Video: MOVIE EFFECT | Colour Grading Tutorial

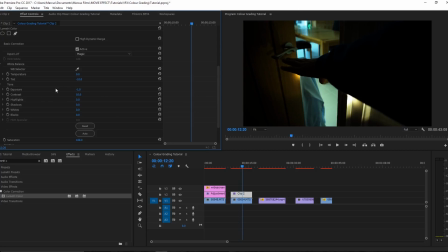Contrast, I always like that turned up quite a lot because it creates a more sort of dynamic piece. Highlights will boost them as well because you can see that floor is quite white, so that'll be cool.
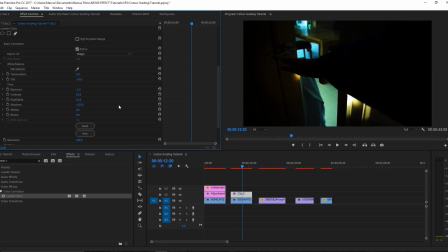Shadows, we want to take these down, not that much, -50. And whites we can take up a tiny bit to like 25,
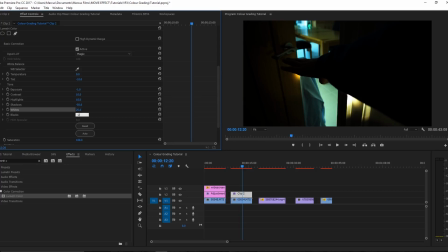and we can take blacks down to -25, so doing the complete opposite. Then we'll go into our colour wheels, and since we've got quite a greeny look, we're going to take our shadows, once again making them a bit bluer,
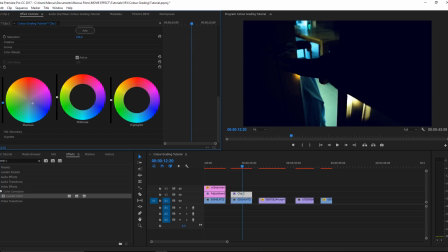and then selecting that and moving the strength of that down a lot, so about there. Highlight we'll take to a greeny look.
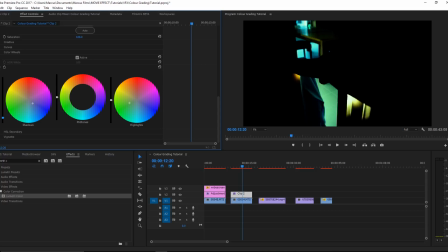You can see that's really boosting our green, so actually, again, I want to take this down a bit, or a lot more, like that. And mid-tones, in this case, I'll go for sort of in the middle,
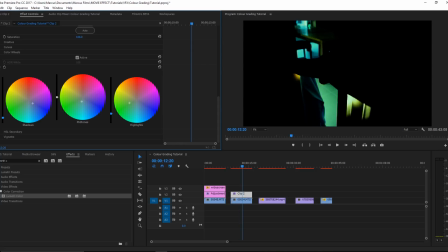maybe more slightly towards the green, to create a balance between the two. And we'll move this down again because we don't want this to be too intense.
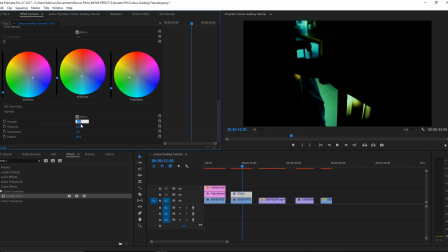Go into our vignette, we'll take the amount to -3, that's 5. Take the roundness up, and that looks pretty good. I'm quite happy with that.
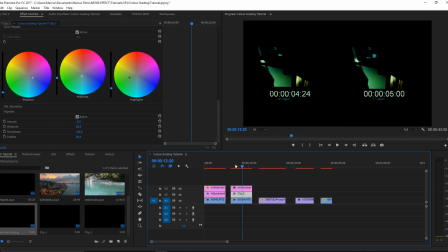Once again, we'll grab our widescreen bar, make it so it takes up the whole clip, and set to frame size.
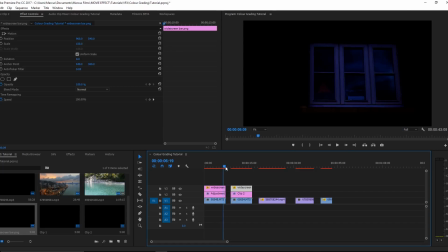And now we have two really cool cinematic looking, oh god,
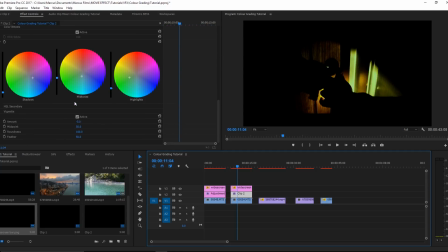I think we went a bit too much down here.
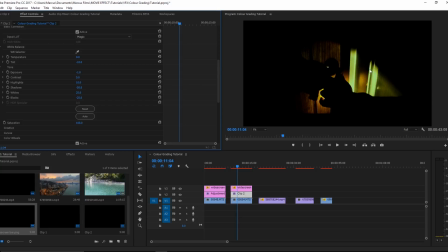And there's quite a lot of contrast, so grading is all about just making sure you get the right amount
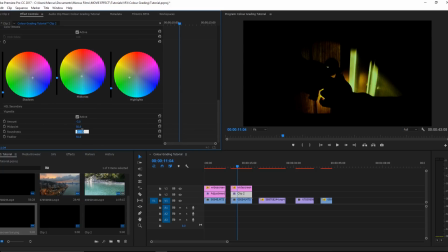and playing around to see what results you can get. And once again, I'll turn my feather up to 100. And actually, I'll turn the roundness down to like
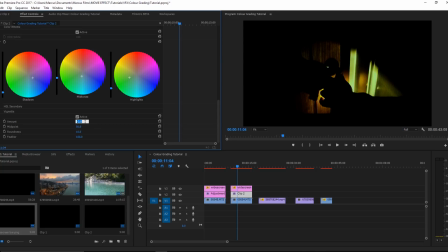maybe 10, and we'll turn the amount down to -1 or up.
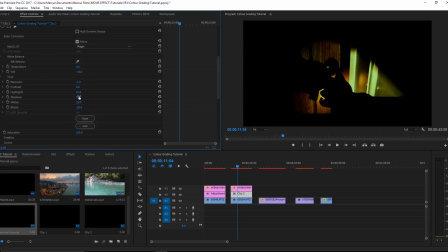And we'll boost the shadows a bit more. Like that. So that looks quite cool.
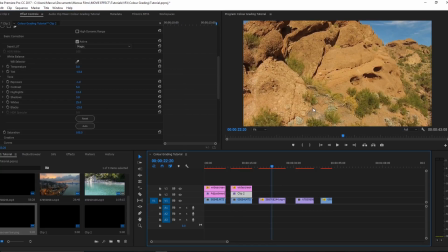Now, this is just some stock footage of a desert. So we'll work on this now.
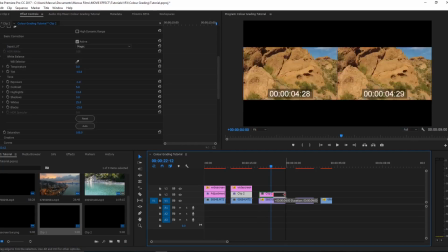I'm just going to cheat and use that for our adjustment layer.
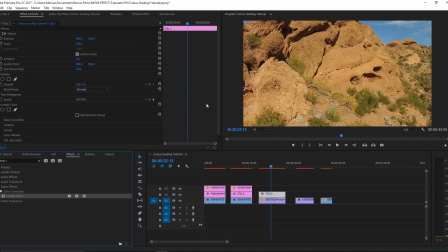And then we can go into effects, add in Lumetri color, and start tweaking this. So I'm going for an orange and teal look on this because we've got the blue of the sky and this is sort of an orangey desert. And if you don't know what the orange and teal look, it's a
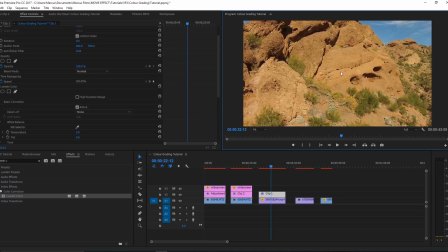colour set of complementary colours, which is orange and teal. So let's try and work on that. Here I'm going to use a speed grade, which is basically just my basic grade to get a cool starting point.
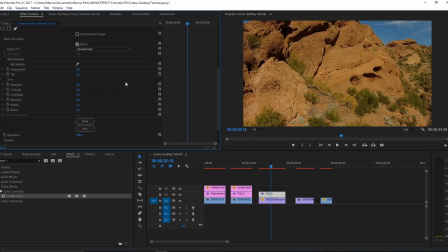Oh god, we turned that off. There we go. And now we can start working on that. Now here we really want to use the colour wheels and maybe even the HSL secondary, so we can pick the blue of the sky,
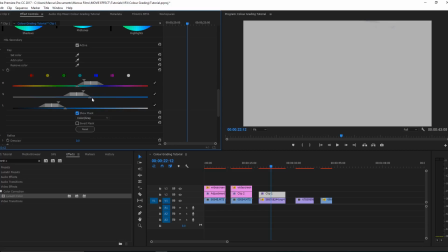show mask, so you get to see that up there, and then we can maybe widen this a bit.
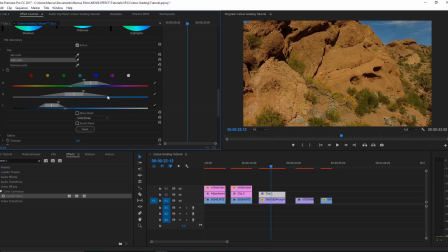Turn the mask off, and you can, the cool thing about this is you can add colours, so you can try and select more. And we can try and get a cool like sort of selection of the sky.